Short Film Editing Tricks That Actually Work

I've been trying to be more intentional on how I actually edit shorts since I could look like this. Yesterday I used the last of our coffee, and the main reason we went through so fast is because normally we split our coffee between ours and the coffee machine downstairs, but lately the one downstairs has been broken. I'm gonna get coffee downstairs.
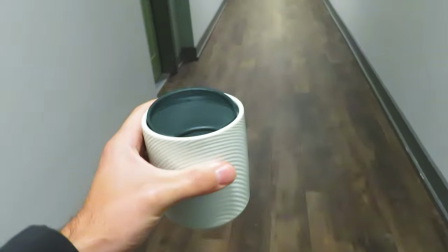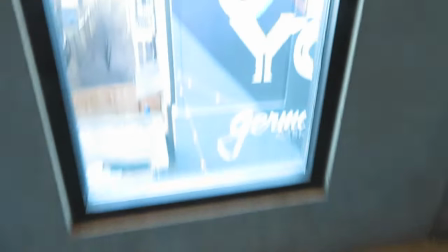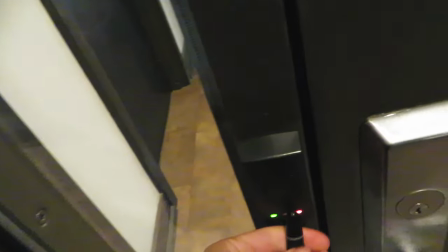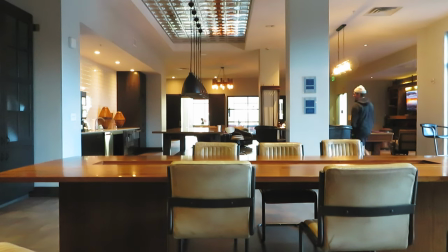But if you could see in my cup, there is coffee, meaning that, also to show you that, I took the lid off, but I dunked the lid by mistake, and now there's coffee all over the place.
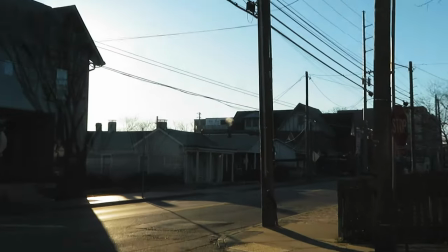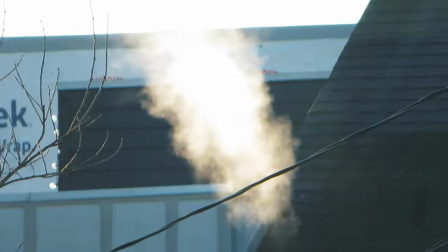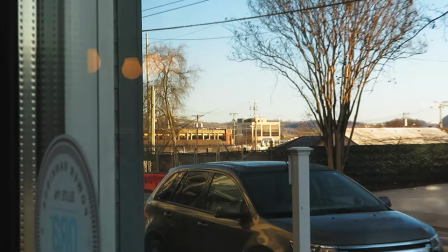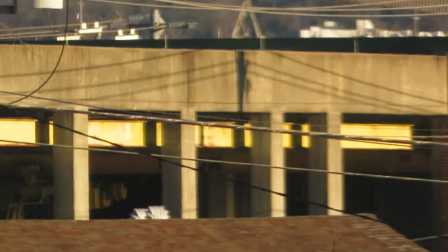I'm editing shorts right now, and one thing that I've been trying to be more intentional on how I actually edit shorts. Instead of just finding an entertaining piece of content, I'm trying to incorporate like a story around it and pull from what I do on the bigger vlogs, like the longer form vlogs, and put that kind of effort into shorts. It's taking forever, but I think it's just something I'm trying. Here's one of the shorts that I worked on.
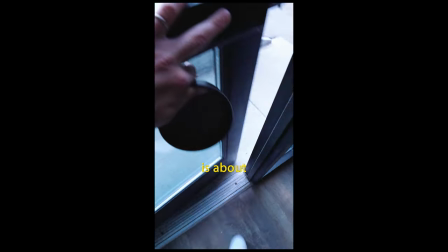[1:58] Are you sure that's right? The session is about 2 miles away, but it's at a bar.
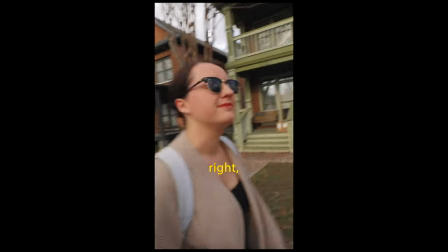[2:03] It's not downtown, like on Broadway, Nashville. It's right. Did I get that right? If I'm being completely honest, I'm not really sure what to expect.
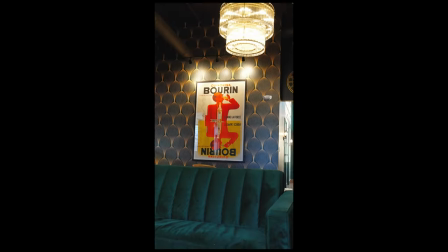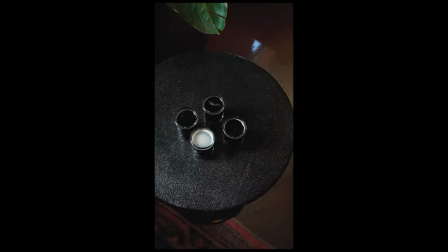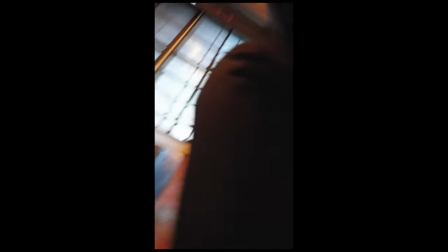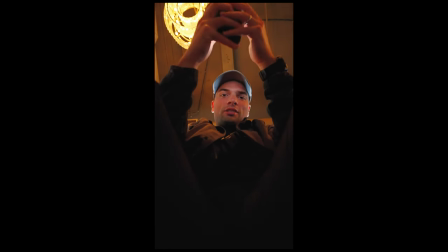[2:27] Is taking pictures, and I'm applying to YouTube comments.
So the big thing is I want to like incorporate more story within my shorts.
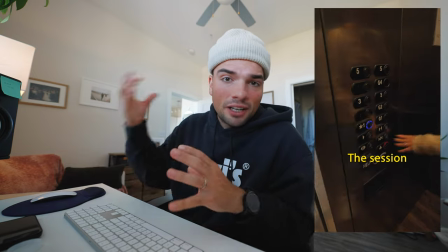[2:35]
If you notice, the first part of the video, the first clip, was like asking like if this is the right place, and what that does subconsciously is that presents like a question, and that engages the audience or whoever's watching it into wanting to answer that question.
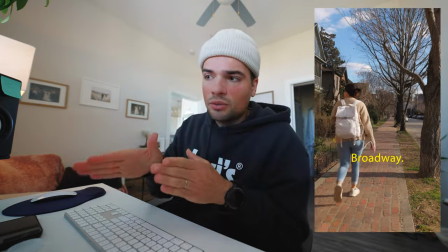[2:49]
And then right after that, I go straight into like explaining where we're going,
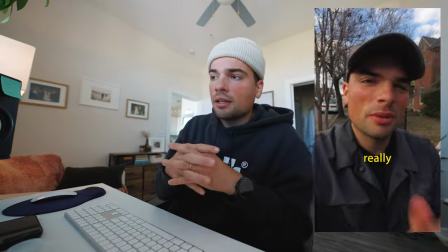[2:52]
and that this bar is like unique, and explaining that the bar is like something that you wouldn't expect. Well, like it like helps pique your interest and makes you want to keep watching. And then the back half of the video is just like shots of the cool looking bar.
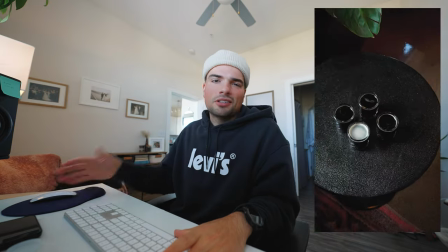[3:06]
And then I added like a little like me replying to YouTube comments just to add a little like to humanize it and make it feel less like social media-y.
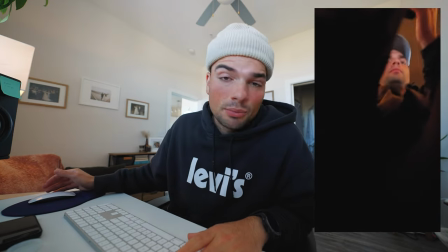[3:16]
That's at least what I'm trying to do.
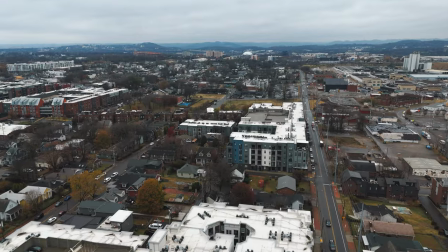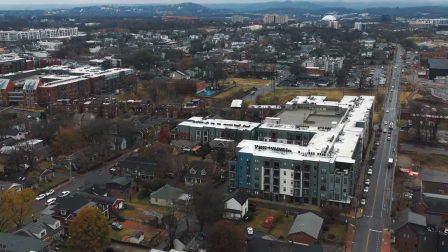You know, I've been wanting to try this, and I figured since today I'm talking about shorts anyway, it would be a good excuse to try it. But I want to try capturing shorts with this. If you don't know what this is a like 6, 7, 8-year-old camera that we got for $50. I really like the way it looks because it looks really nostalgic. So I figured I would try to shoot like a dedicated short video like this way with it. And if it doesn't work out, well, now I'm not sure if this video is going to be any good at all. I'll make it nonetheless, and if it sucks, well, eh.
Things that I love about running is being able to just go outside and like get fresh air and also like help clear your head.